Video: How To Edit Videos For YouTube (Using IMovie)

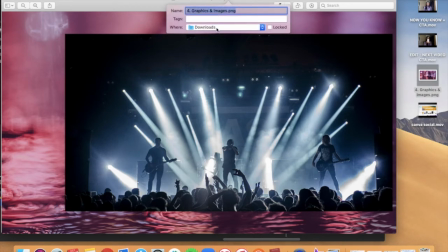(16:23)
So that wasn't really the most perfect demonstration of how to do it, but you get the idea.
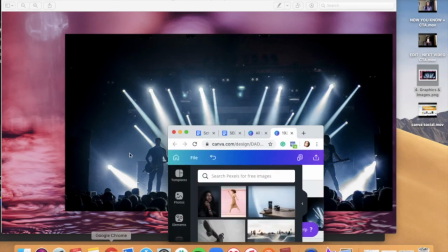(16:29)
So I'm going to put replace there for now. And then we're going to input this into my actual video.
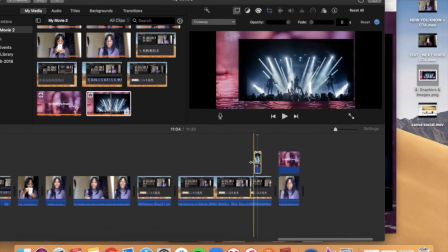(16:38)
And then you'd again put those types of things just there. So your graphics, your images would go above the actual video clips. Obviously they're not going to go in, but that is the idea. That's basically how it works.
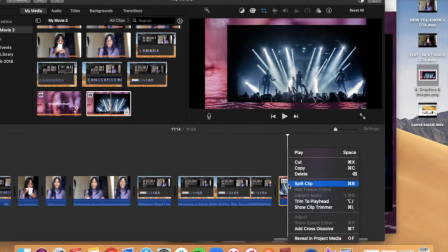(16:50)
If you make a mistake like I just did and you don't want to keep that in, then you'd actually put the graphic or the image within the video clips,
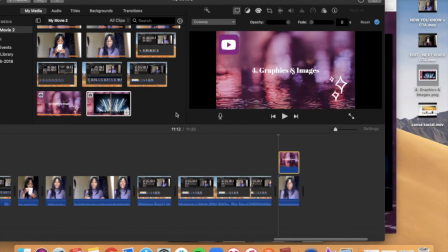(16:59)
and then you can just simply delete it. Okay, so that is how it works. You know what is going to work best for your video, your channel, and your own viewers and subscribers, but that is the premise of it.
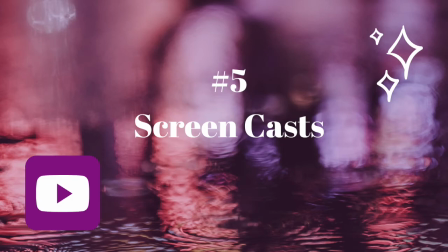(17:12)
So the fifth step is screencasts. So again, I'm going to go back to the fact that people are super visual creatures,
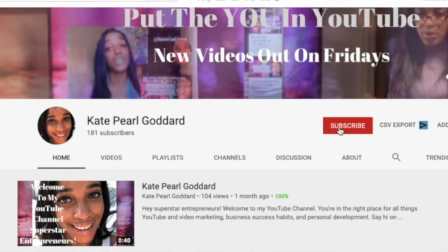(17:20)
and because of that, it's a great idea to add screencasts to your video.
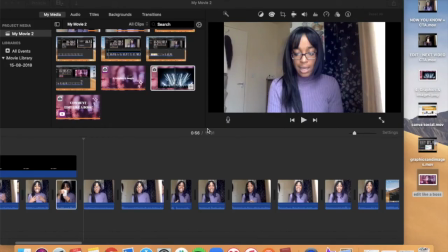(17:25)
Now, you'll need to film these separately and add these in too. Now, I use them whenever I have a call to action in my videos. For example, where I invite my viewers to subscribe to my channel, I always add in a screencast showing them exactly how they can do that.
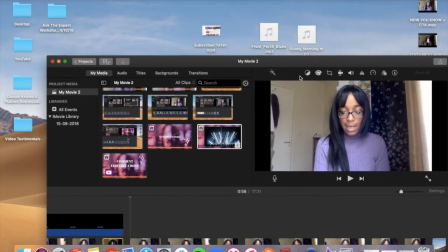(17:43)
So I'm going to show you an example of how I would. Now, I have personally already created mine.
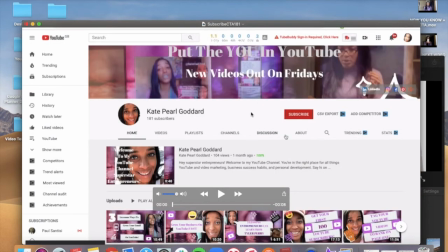(17:49)
In the same way as I'm teaching you right now via QuickTime and a screen recording, this is very much how I do it.
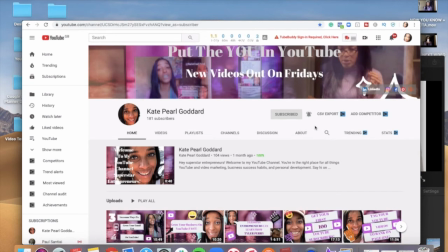(17:56)
So here's my screencast. Okay, so you see what that's doing. That's giving your audience a visual around your invite to go and subscribe to your channel.
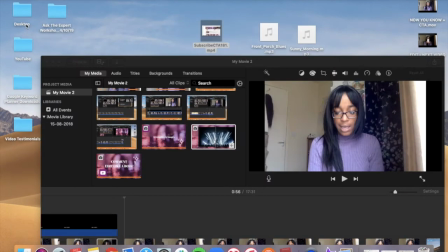(18:04)
This is an example of just one call to action. I mean, I do this when I have a free checklist,
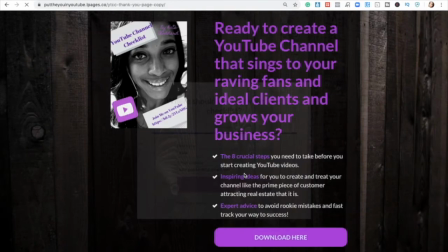(18:10)
for example, that I'm offering to my viewers to go ahead and download.
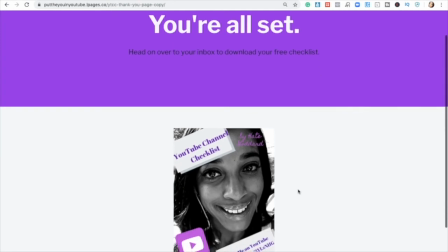(18:15)
That's another example of a call to action.
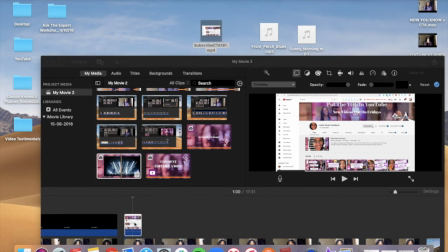(18:17)
It's going to depend on what your videos are about and what it is you're trying to teach your viewers and subscribers to do. So in the same way as I've been doing with the graphics and the social handle, you simply take your file and you add it to the top of the main video clips.
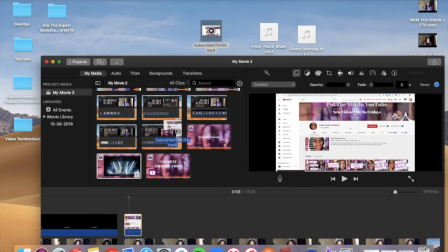(18:36)
Now, because that's not long enough to cover that particular clip, I'm actually going to do it twice, and then I'm going to shrink down that last bit so it's all in line.
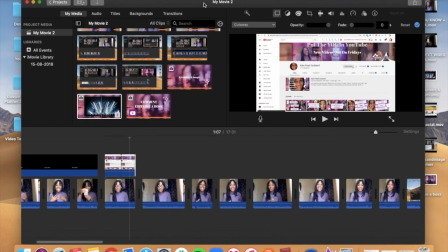(18:49)
Okay. So as I mentioned, I do these when I have a free checklist to offer, if I'm doing a training, when I'm inviting my viewers and subscribers to actually subscribe to my channel. It's way easier to show them at the same time as tell them what they need to do.
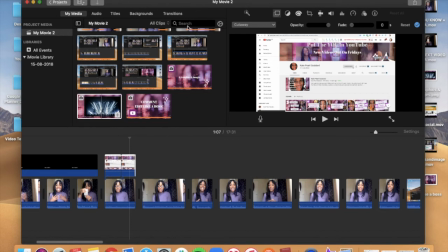(19:09)
So I simply add those in there just like that in iMovie above the main video. So what they'll actually see when viewing is that screencast at the exact moment I am actually talking them through what to do next.
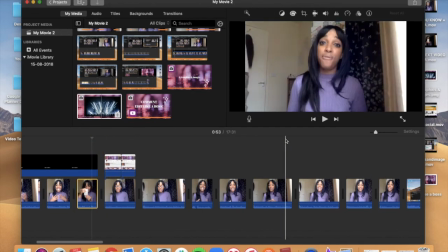(19:21)
So I will show you what that looks like.
Absolutely for you. Stay tuned.
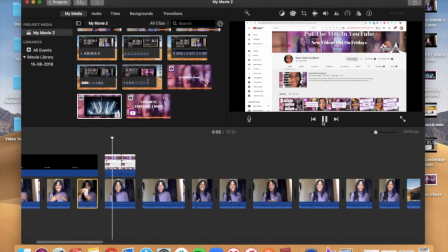(19:27) You're in the right place for all things video confidence and YouTube marketing for entrepreneurs and business owners doing great things in the world. So do subscribe to my channel and hit the bell to be notified each and every Friday when I release a new video.
See?
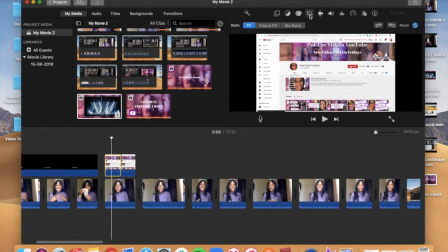(19:43)
So what I'd then do to that is go ahead and hit this little option up here again, select crop to fill, and then shrink that right on down.
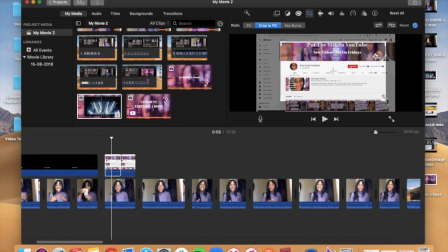(19:53)
so that my viewers can instantly see exactly what it is I'm telling them to do.
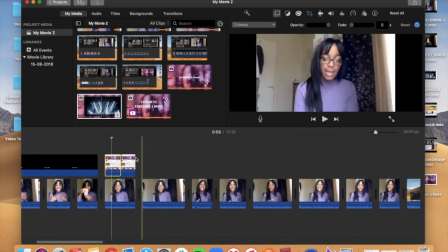(19:58)
And then we'll hit this option over here. And then because I did it twice, I'm going to do the same thing again.
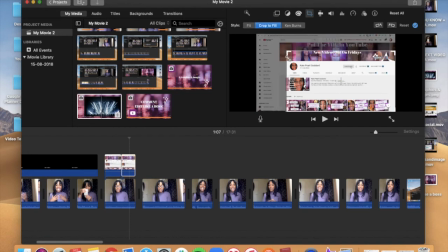(20:04)
Click that option, crop to fill, and shrink it right on down so my viewers know exactly what to do at the exact moment that I'm telling them to do it. And let's take a look at that now.
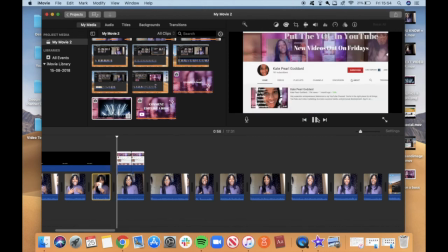(20:21) This is absolutely for you. Stay tuned. You're in the right place for all things video confidence and YouTube marketing.
There you go, I'm happy with that.